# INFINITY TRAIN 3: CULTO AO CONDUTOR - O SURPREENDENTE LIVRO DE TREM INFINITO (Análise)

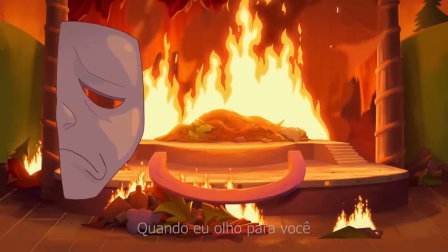[0:06] Quando eu olho em você, eu vejo-me.
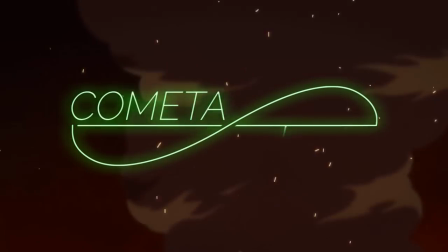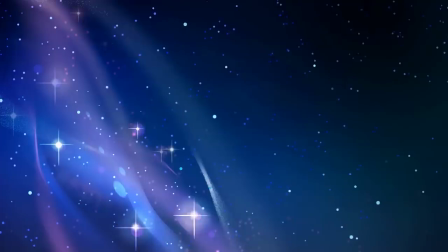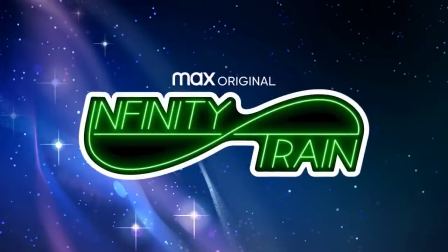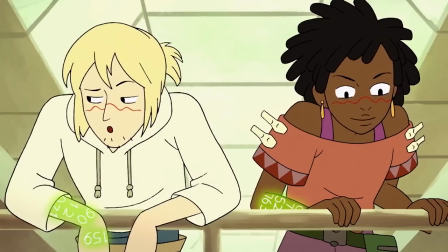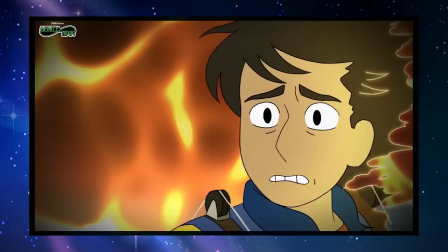[0:42]
essa temporada ter sido bem mais pesada e abordar assuntos bem mais complexos em relação aos outros livros.
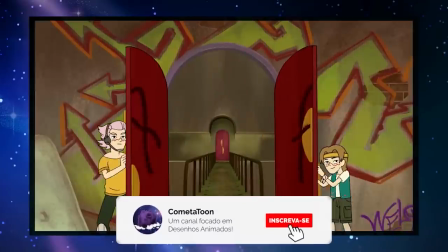[0:48]
Na minha opinião, essa foi a temporada mais bem construída da série até o momento, e vai ser justamente sobre isso que a gente vai falar no vídeo de hoje.
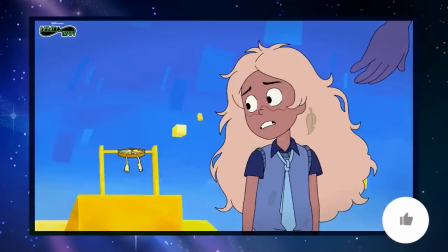[0:55]
Ah é, eu acho que eu nem preciso falar aqui, mas esse vídeo vai conter spoilers da terceira temporada e também pequenos spoilers dos outros livros da série,
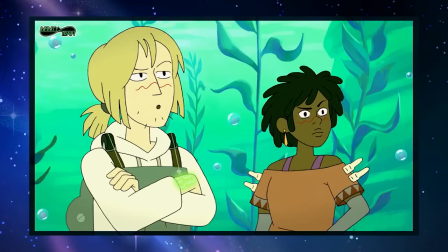[1:03]
que por mais que não sejam necessários para entender o terceiro livro, nos ajudam a complementar pequenos detalhes mostrados durante a temporada.
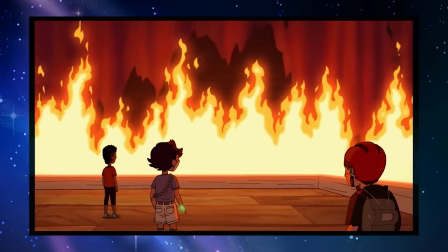[1:10]
E eu sei que tem muita gente que mesmo sem ter assistido o terceiro livro vai querer ver essa análise,
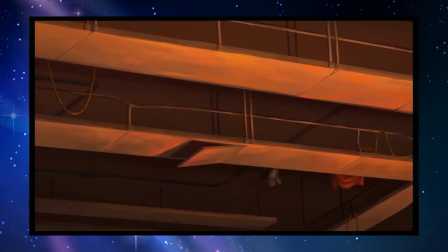[1:15]
mas eu aconselho fortemente você aproveitar todo o desenvolvimento da narrativa e depois ver esse vídeo,
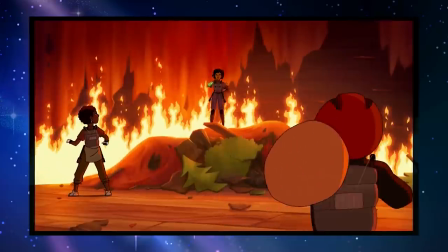[1:20]
porque a experiência assistindo essa temporada é realmente única.
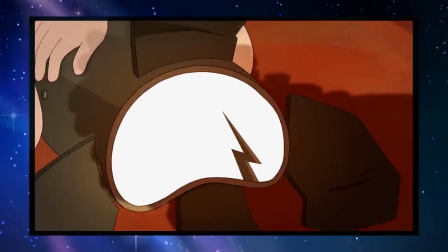[1:24]
E eu também vou falar um pouco dela nesse vídeo, porque essa experiência única foi uma das coisas que fizeram essa temporada, na minha opinião, ser a melhor da série até o momento.
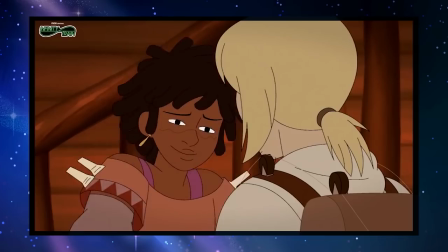[1:33]
E eu também queria deixar claro que uma análise completa da temporada é praticamente impossível de ser feita em um único vídeo, isso porque você pode analisar a série de diversas formas diferentes.
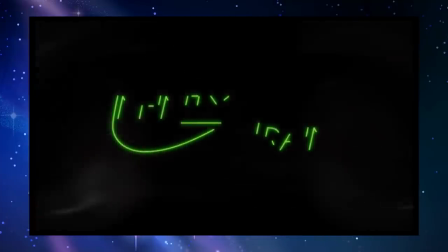[1:42]
Então no vídeo de hoje a gente vai falar apenas sobre os principais pontos diferenciais do livro 3 e que fizeram essa temporada se destacar das demais.
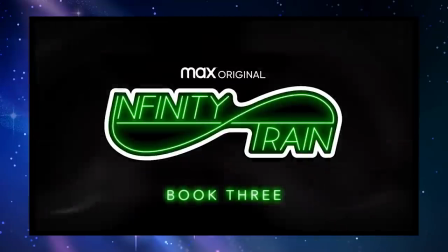[1:51]
Começando pelo primeiro deles, o clima do terceiro livro.
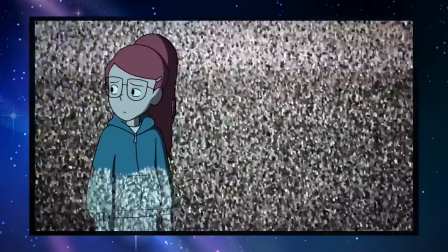[1:58]
Apesar da história do primeiro e do segundo livro deixarem claro que Infinite Train não é uma série que
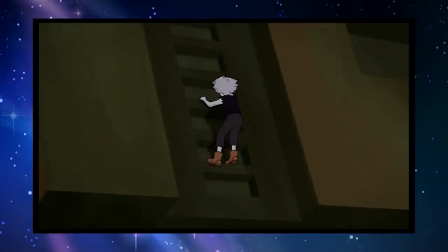[2:03]
qualquer um pode assistir por envolver questões muito mais sérias do que os outros cartoons,
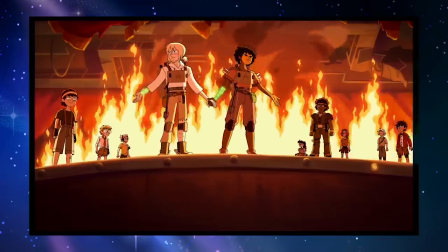[2:08]
o livro 3 se destaca entre os outros por ter nitidamente um clima muito mais pesado,
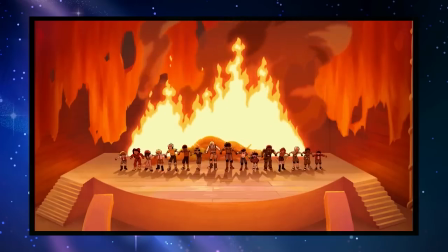[2:13]
obscuro e violento na história.
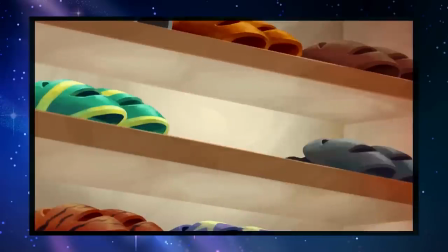[2:15]
E eu escolhi aqui um momento da narrativa que mostra claramente essas ações mais violentas e obscuras e que também são responsáveis por iniciar a história da temporada,
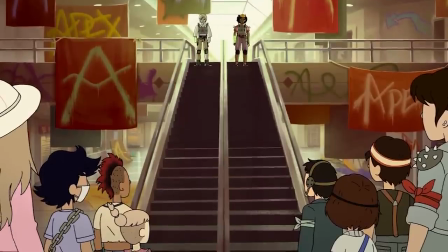[2:24]
onde a Apex, liderada pelos fundadores Simon e Grace,
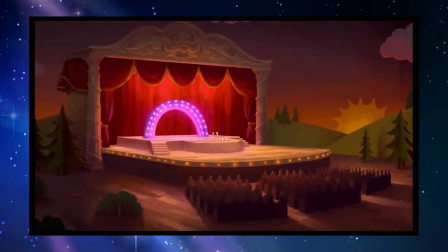[2:27]
invadem um vagão com a temática de teatro, o vagão musical, que inclusive é o nome dado ao primeiro episódio.
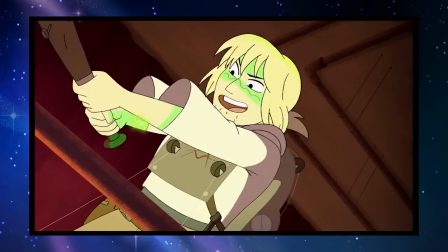[2:33]
A série introduz o espectador na história justamente nesse momento pra deixar claro que essa temporada vai ser muito mais pesada do que as outras,
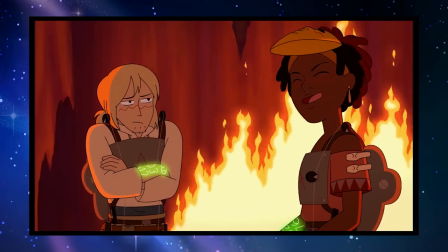[2:41]
uma técnica bem comum em diversas séries que querem enfatizar algo para o espectador,
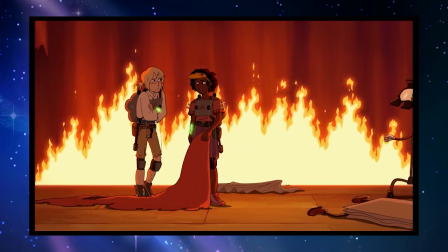[2:46]
fazendo ele se chocar com algo logo no primeiro contato com a obra.
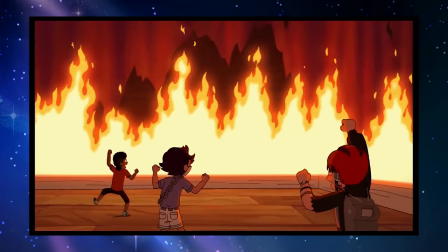[2:50]
E inclusive esse choque até ajuda o espectador a decidir se ele está ou não preparado pra ver aquela série, aquela obra, aquele desenho.
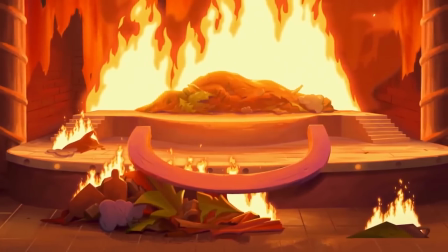[2:57]
E nessa invasão, além da Apex destruir completamente o vagão,
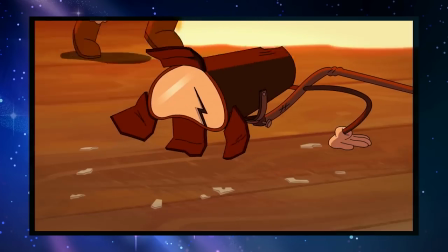[3:01]
os membros do grupo não sentem pena nenhuma de machucarem ou até torturarem os habitantes do trem, chamados pela própria Apex, de nulos.
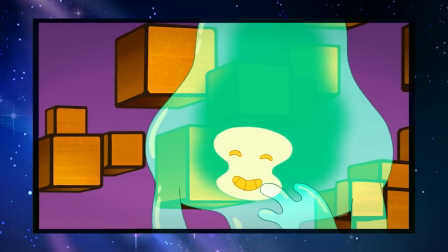[3:09]
Isso porque pra eles, esses seres diferentes não passam de objetos criados pelo trem pra entreter os passageiros.
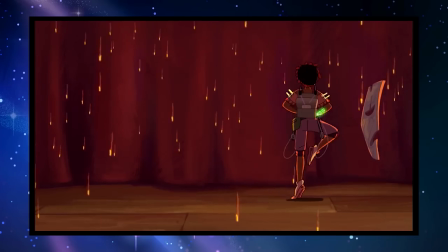[3:16]
Ou seja, apesar deles falarem, pensarem e sentirem dor para o grupo, eles não são reais.
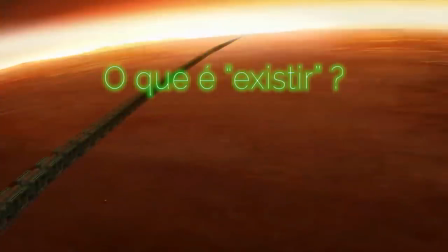[3:22]
E com isso a série nos traz a reflexão de um tema bem complexo, o que é existir, o que é ser real, o que é estar vivo?
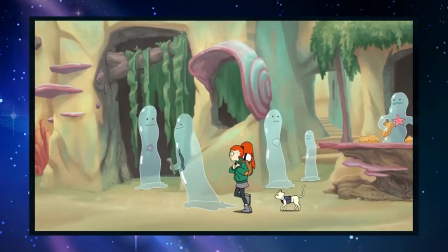[3:29]
Os habitantes do trem estão vivos ou apenas pensam que estão vivos?
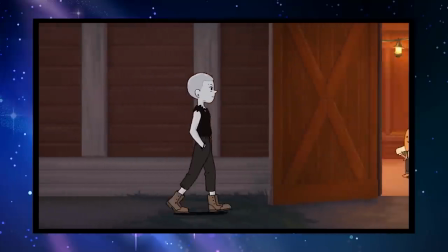[3:33]
Infelizmente esse é um assunto bem complexo que não será abordado nesse vídeo, mas se você quiser que a gente discuta isso em outro momento, deixa aí o feedback nos comentários, beleza?
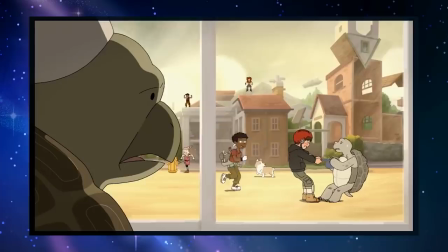[3:42]
Enfim, se eles são reais ou não, para o espectador que está imersivo naquele universo graças às outras temporadas,
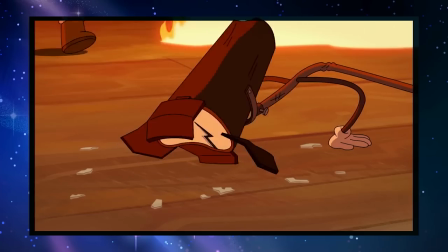[3:48]
Ver passageiros torturarem os habitantes como se eles fossem brinquedos é uma coisa muito forte, muito pesada.
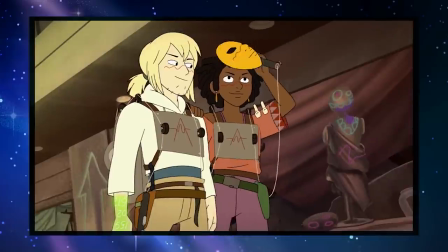[3:55]
Outro elemento interessante nessa invasão, que está lá justamente para impactar e deixar claro o clima da temporada,
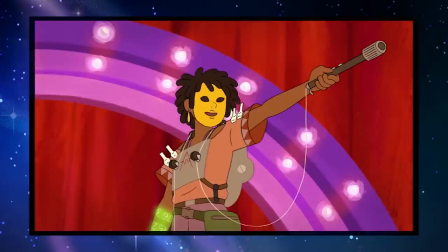[4:01]
é um efeito de incômodo ou estranheza que a invasão causa no espectador.